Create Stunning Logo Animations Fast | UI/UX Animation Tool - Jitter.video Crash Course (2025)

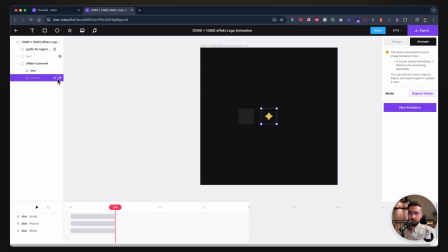497s
Now, I want to animate the outline. So I want to have a new animation, a custom animation, where I'm scaling this from 0 to 100.
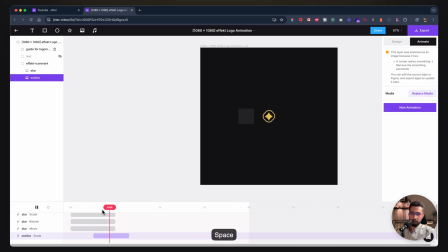511s
And it could be here, right? And we could even add another animation where I'm rotating this from let's say 80 to 0.
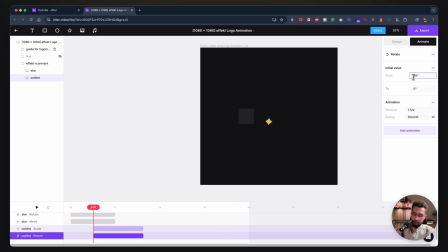529s
And let's do negative 80, because we've done negative 80 is basically going to rotate it from the other side. So something like this. Maybe we can go for something a bit dramatic.
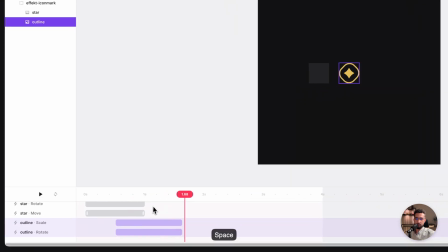542s
Okay, nice.
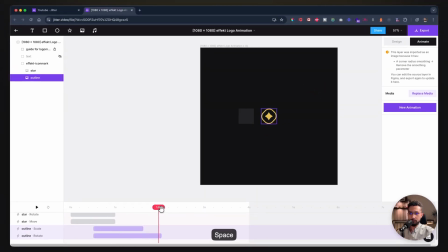548s
Perfect. So we already have something really cool going on right now. So first, just a recap. I've selected the star, I've added some animations, and then I've selected the outline, I've added animations right towards where the middle of the animation of the star.
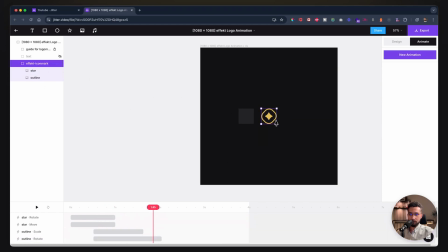564s
And then what I can do now is I can go ahead and select the effect icon mark group, which is the whole group. And then I can add an animation to that. So you can basically animate the individual layers, or you can animate the whole group.
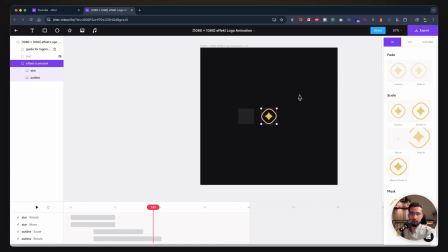583s
And then I have this right now, where I can go ahead and move this to my original guide location. And
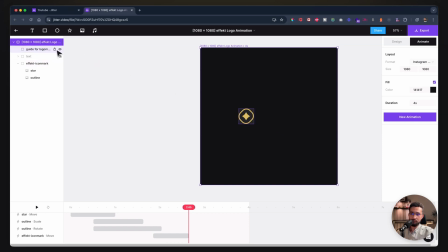599s
You see now why having the guide at first was important, because now I know where exactly to move it.
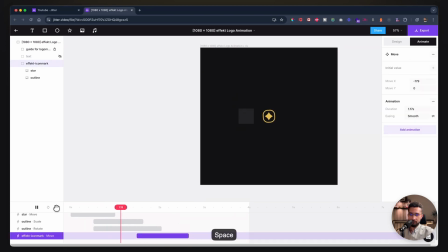607s
And yeah, so this is perfect. We can really start the moving as we're animating the outline out.
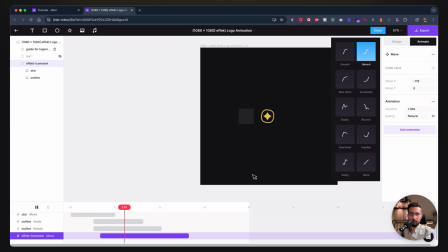620s
We could do,
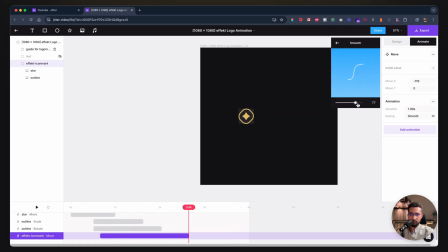625s
yeah, let's do smooth. What happens if we increase this? Oh, okay.
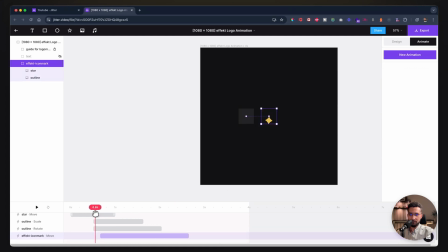632s
So it's a bit more snappy, which is great. We can get rid of this guide now, and we can start animating the text. So the idea is I want each of these to start animating, sliding in from the bottom.
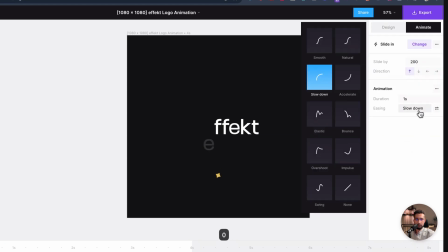652s
I could do 200 and I could do slow down here. Yes.
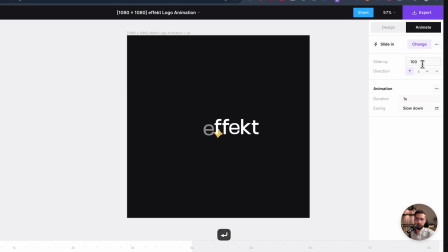661s
Maybe 200 is a bit too much. Let's do 100.
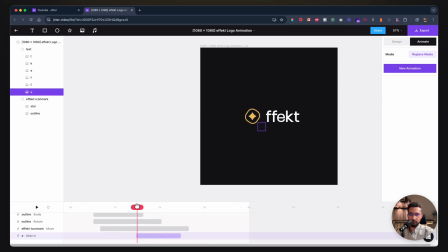666s
And right here is where I want my E to start, just so it's not overlapping. It just feels like the icon is almost revealing my letters.
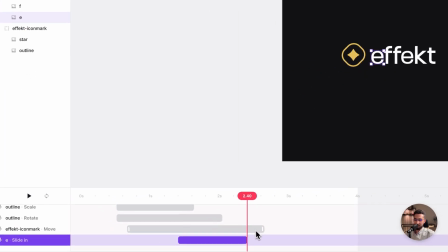681s
And what's nice here is I can copy this,
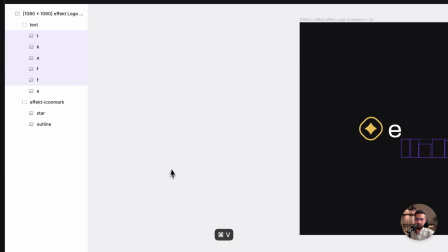685s
the effect on E, and I can select all of my layers and I can press Control V. And now all of my letters have the same effect,
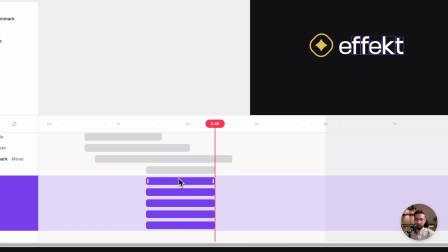694s
the same duration, same easing, same everything.
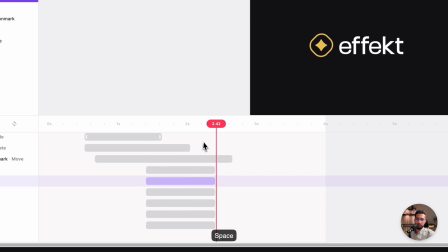697s
So you can see now the whole word is animating, which is not what I want.
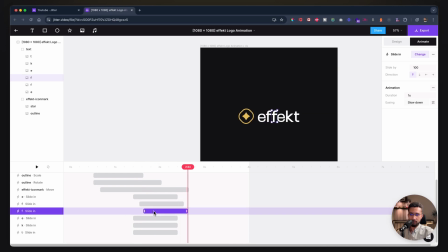705s
I want sort of a stagger effect. So I'm just going to roughly stagger them. Honestly, it doesn't have to be perfect. Yeah. Oh yeah, that's good. Now we need to just to make it a bit faster.
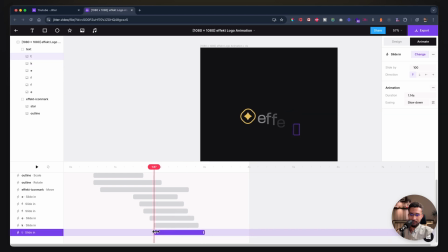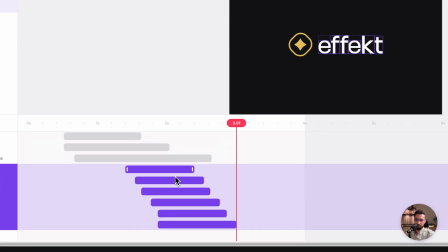729s
Perfect. We can even just, another really good thing you can do is group this,
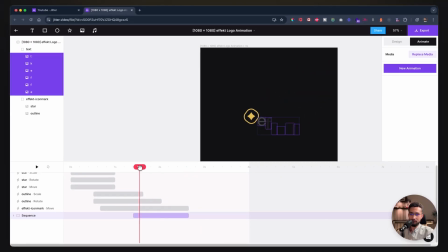734s
and now you can control how fast
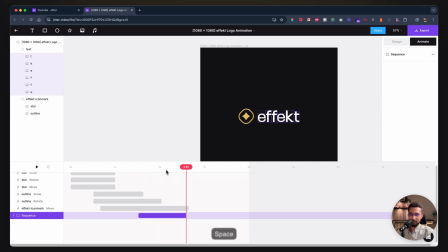742s
the animation is. Perfect.